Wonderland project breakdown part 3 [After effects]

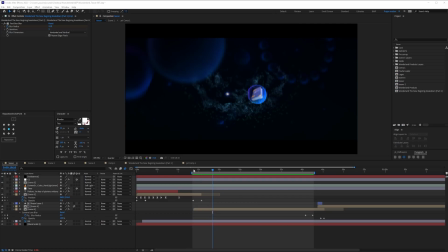0s
All right, just quickly before we discuss the second part, the transition was done by just fading. So the reason I started fading here is just to make sure that I kill everything before we get here. Just like, just to make sure, but it doesn't really have that much of an effect. Great. Another thing that I want to talk about is this very important posterized time that I've done here.
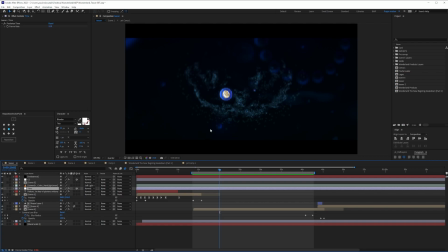20s
So I went with a posterized time of 12, so which gives me that very imperfect animation, but it makes it stylized so it's just a very cheap trick that we use to make things look better there's another adjustment layer which i turned off because it's very heavy and that is i sharpened the
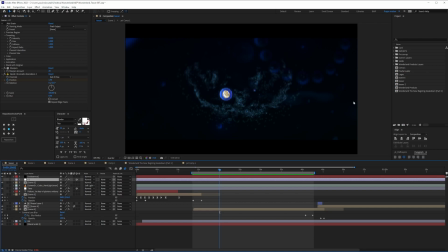36s
entire animation and i give a quick chromatic aberration to the sides and i added a grain but just for the sake of working fast on this tutorial i turned it off another thing that i use when i feel like the grain is a little bit heavy is i use this footages of grain
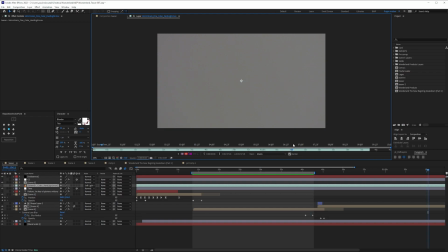53s
that i got online from a pack it's way better and it's kind of faster to work with than having to add an effect on top of everything all right cool
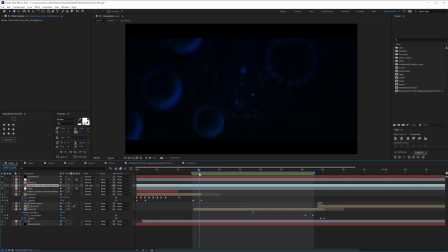62s
this is scene two so basically this is where we go into the underwater galaxy of projects that these community have been building so far and then we go into this teapot which symbolizes the process of creating new tokens generating basically income for the entire DAO
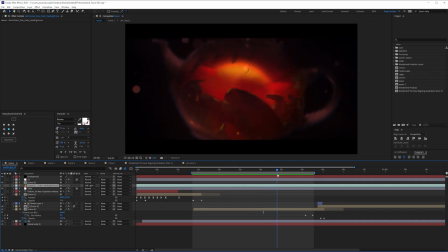82s
then we see people fighting inside the teapot and then whales which are people with a lot of and tons of money comes in and take over everything but then amidst this whole chaos the professor or that blogger came in and ended this entire thing so there's a lot to discuss but first let's discuss
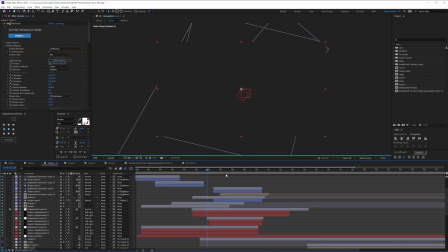101s
this little cat right there it's a very complicated scene to say the least so we're
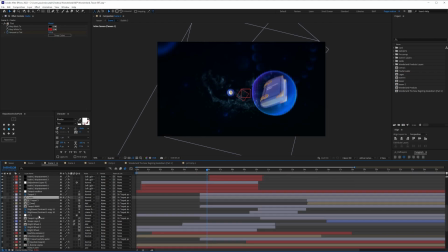106s
gonna go and just focus on cat. So this is the cat.
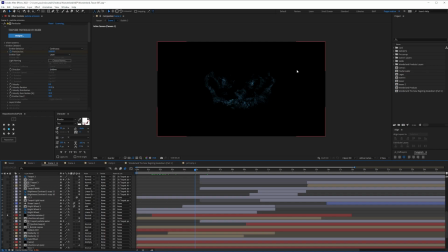114s
So what's going on here? So we can see that it's very stylized. It's very dense. And it's the density that gives it this very special look rather than all the other usual particular particular results that you see online.
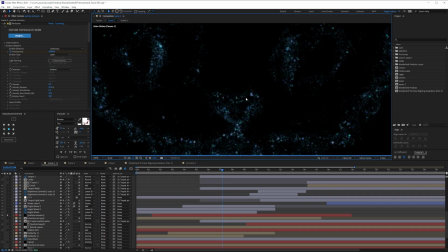129s
It's the density of this. That's why it takes a lot of time to render. Cool. So as you can see here, it's much more beautiful than as you can see here that's a lot of part that's literally like nearly the maximum of all the particles
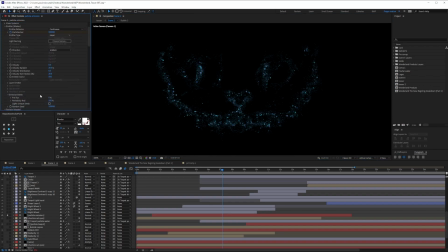142s
that can be generated by particular and all it's using it's using a layer to actually emit everything and this is basically what i
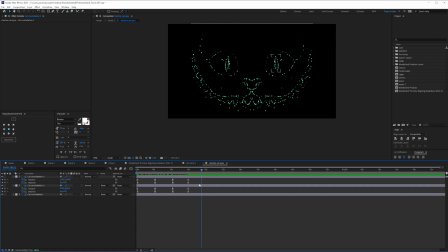150s
created is just this cat here it's just a cat and the only thing that i do is animate the eyes i do have this as an
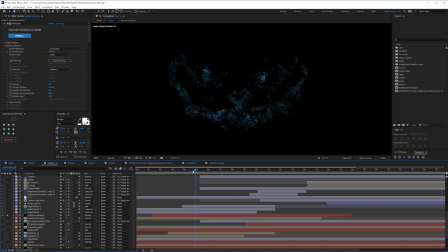160s
animation done by the particles okay that is one perfect let's all right so
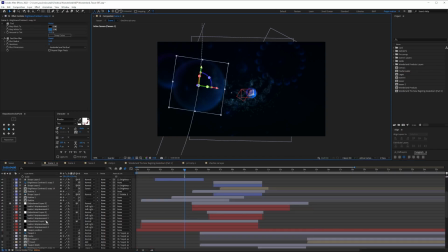165s
let's go into one of these bubbles which is this one okay so what
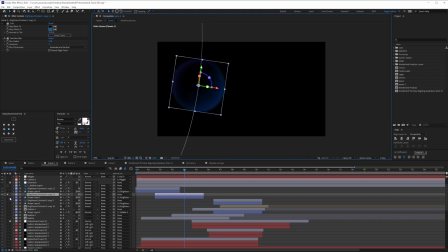170s
do we have here we do have a bubble okay so there is nothing we do have a bubble and then for each bubble as you can see here we have the shape layer that i created but is following the bubble so whatever the bubble goes as you can see here the shape layer
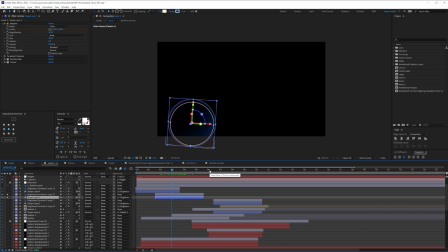185s
will follow it so the shape layer has an effect of magnify magnify is basically like the zoom effect all right that's great and then we have a turbulent displace inside that shape layer if we go for example put this one here then put this one here so as you can see here that's
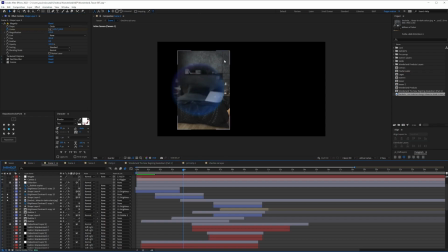201s
what's going on again let's just look at one by one so this is the normal picture this is the zoomed out version so without it that's how it looks so we zoom it up we add a little bit of turbulence we blur it a little bit and we change the color because it's inside a bubble okay and then we have the other bubble which actually have
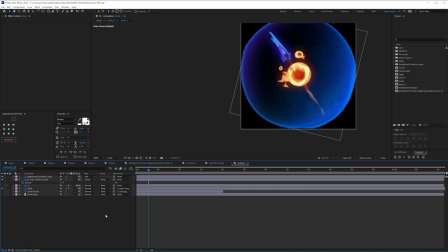219s
the products let's look at this one for example what we have is just a bubble and then we add this extra layer of texture of the bubble as you can see here and then we have these things basically what
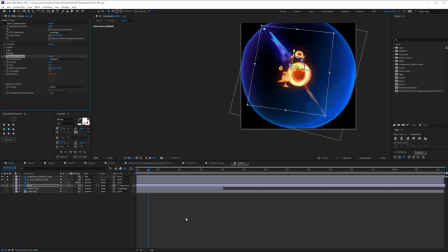232s
happens is we have a little bit of turbulent displace that plays as you can see here it's moving a little bit and in the same time as you can because it's moving with the turbulence so it's not moving out of position but it's moving out of turbulence I believe this one has a
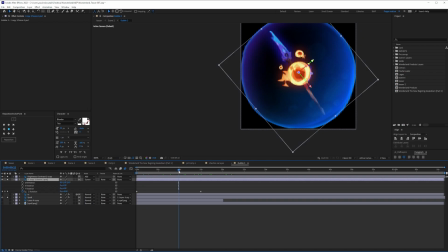248s
rotation.